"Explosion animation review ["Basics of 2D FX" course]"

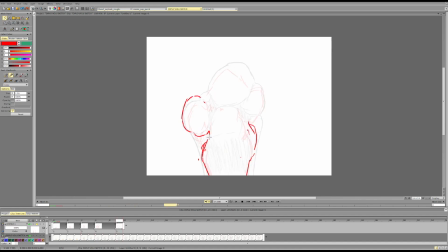4:05 This part also rises up, separates out, and becomes its own thing in the general structure, while still also being kind of on its own and kind of part of the whole.
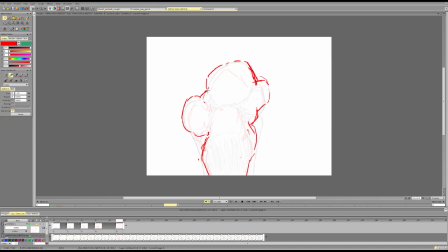And now I'm clearly defining the structure, and I'm doing the rotation part. I can do it much faster at the start, so I can make a bigger change here.
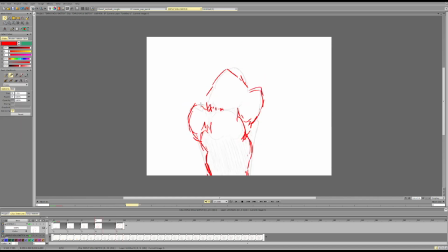4:42 So here I can do bigger changes, bolder changes. So this can go all the way here. And then I can create new volumes here. At the start, we can push stuff and do more radical changes. So this can rotate all the way over here.
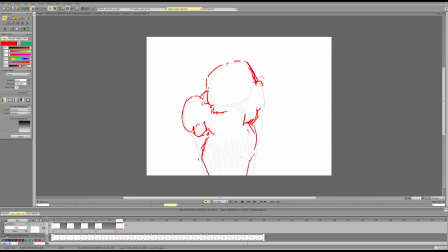5:05 Or even I can do this, create a new mass here, and let this mass move more down. So this moves down, while this mass pushes kind of up.
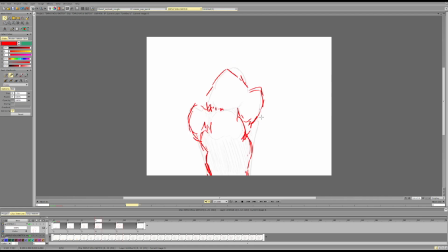5:21 Or like this one is pushing up, slower rather. So it's still moving up, but slower, while this is moving much faster and kind of pushing out the other mass down relatively.
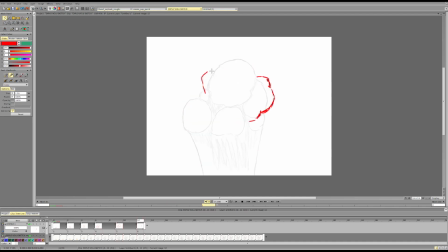I'm basically tracking the rotation of these edges because they define the form.
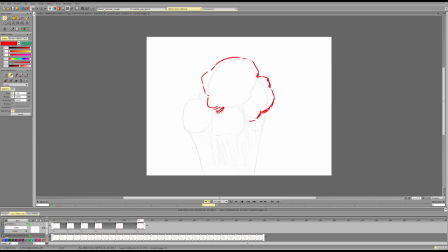5:53 And this one, again, it shows us the rotation of the volume. And I can choose and do like a faster rotation. So this goes down, actually down.
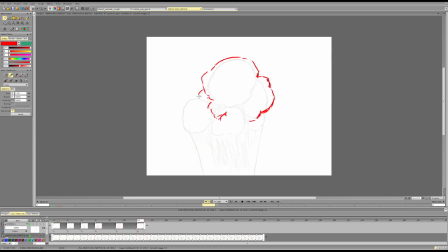6:13 And this one moves up. And I can choose which part goes faster, which part goes slower. Maybe it goes at an angle. And then after a few fast frames, we transition to a slower change.
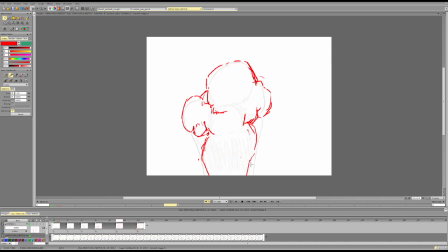6:35 And we can decide to either barely change the bottom part and just let it kind of separate out into volumes, or we can decide to give it like some more energy at the bottom as well,
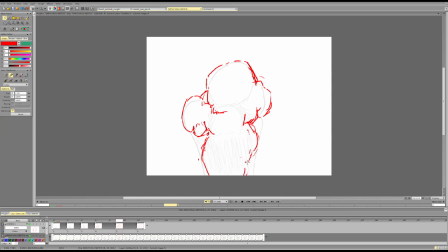6:51 and kind of it catches up to the top a bit. So it goes 1, 2, and then we kind of create a curve pattern at the bottom.
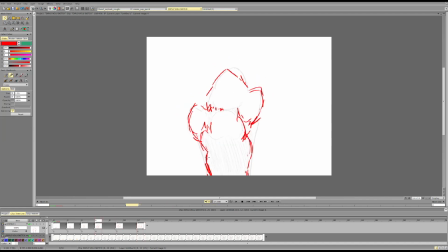7:05 So like rising smoke, like rising incense smoke, it will move and create a subtle wave. Because it's bigger, the wave will be more subtle than say a normal incense smoke. Incense.
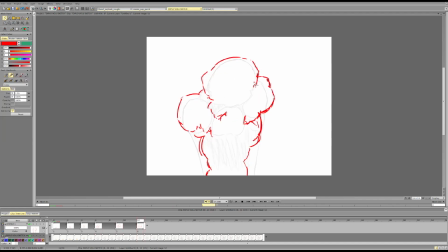And again, it's better if it has some nice variation.
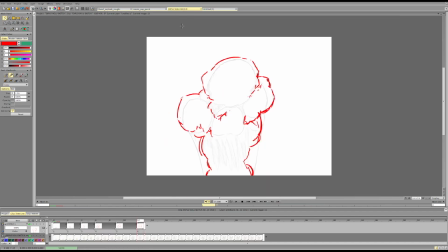7:43 And we can look at different examples of how we can do that. But the general principle is pretty much the same everywhere.
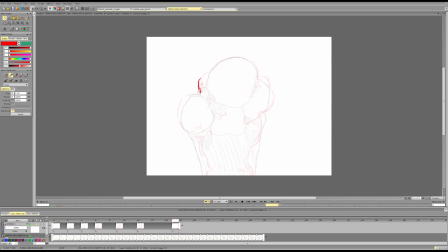Then it slowly rises up and changes the form.